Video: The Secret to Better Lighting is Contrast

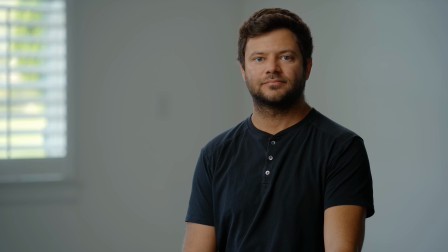Doing this, cut how much ambient light was bouncing off of the ceiling as well as cut back the
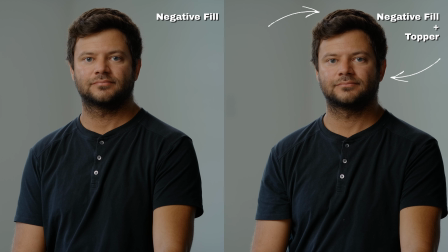T4C while still creating shadows on the left side of my face or camera right. Then it was time to tackle the background. Typically, I like to shape the background prior to lighting a subject. This is because you can more easily motivate the light on your talent and build out from there. However, in this situation, I knew I was going to motivate the window and already had a plan for my background. So shaping the subject took priority.
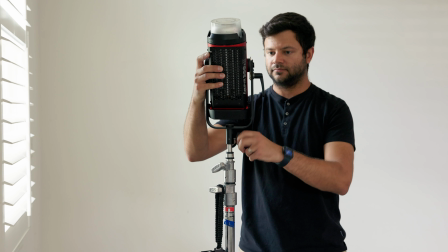To start, I took an Aputure 300D and attached a snoot to really control the light's direction. If you are unfamiliar with a snoot, think of it like a small tunnel for your light to go through. I then tilted the 300D down, raised it up as tall as I could, and pointed it at the edge of the blinds.
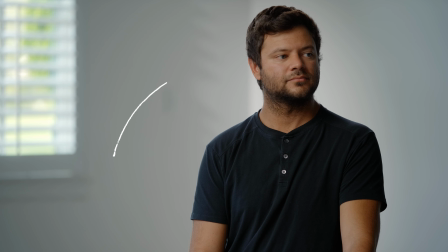This gave me an interesting pattern on the back wall, which was a happy accident. It still wasn't interesting enough, and you can tell from my face once again, so I decided to implement one of my favorite techniques, that being a gaffer slash.
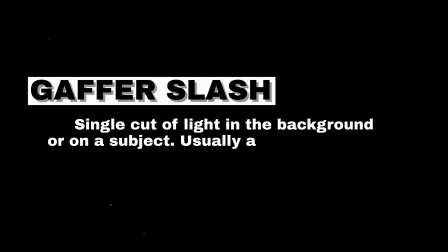A gaffer slash is a single cut of light, typically in the background, that usually has sharp edges.
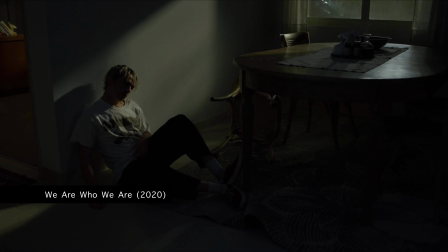You'll see this technique used a lot because it's a simple yet effective way to instantly bring life to your background.
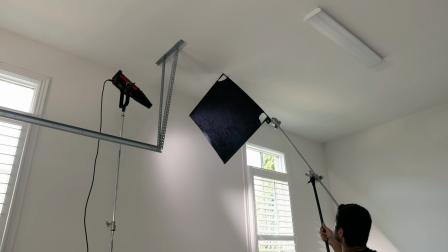For my gaffer slash, I raised a 2x3 flag on a C stand and cut my light almost in half. The flag was positioned about four to five feet away from the light to get a more defined edge.
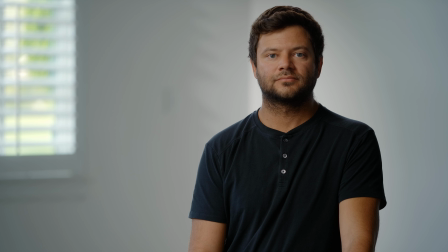This gave me a final look I was really happy with and this is the result.
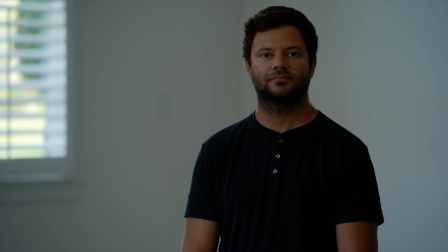Looking back on what we started with, you can really see how layering and controlling your light can transform your image
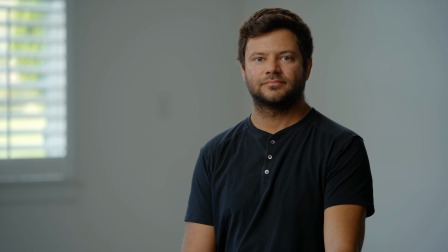from flat and two-dimensional to something that has more life,
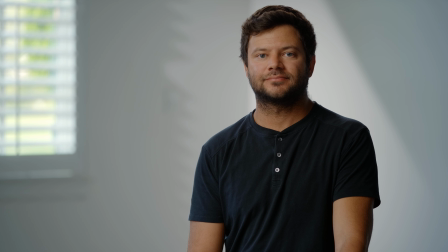depth, and visual interest. All this by simply taking a different approach. There's no doubt in my mind, if you change your mindset from using light as a form of illumination to one that shapes and adds dimension, your cinematography will benefit greatly and taking your images from good to great will be that much easier. I really appreciate you spending some time with me today and I'll see you again very soon. and of course right when i hit record my neighbor decides to cut their grass i love it i love it here for it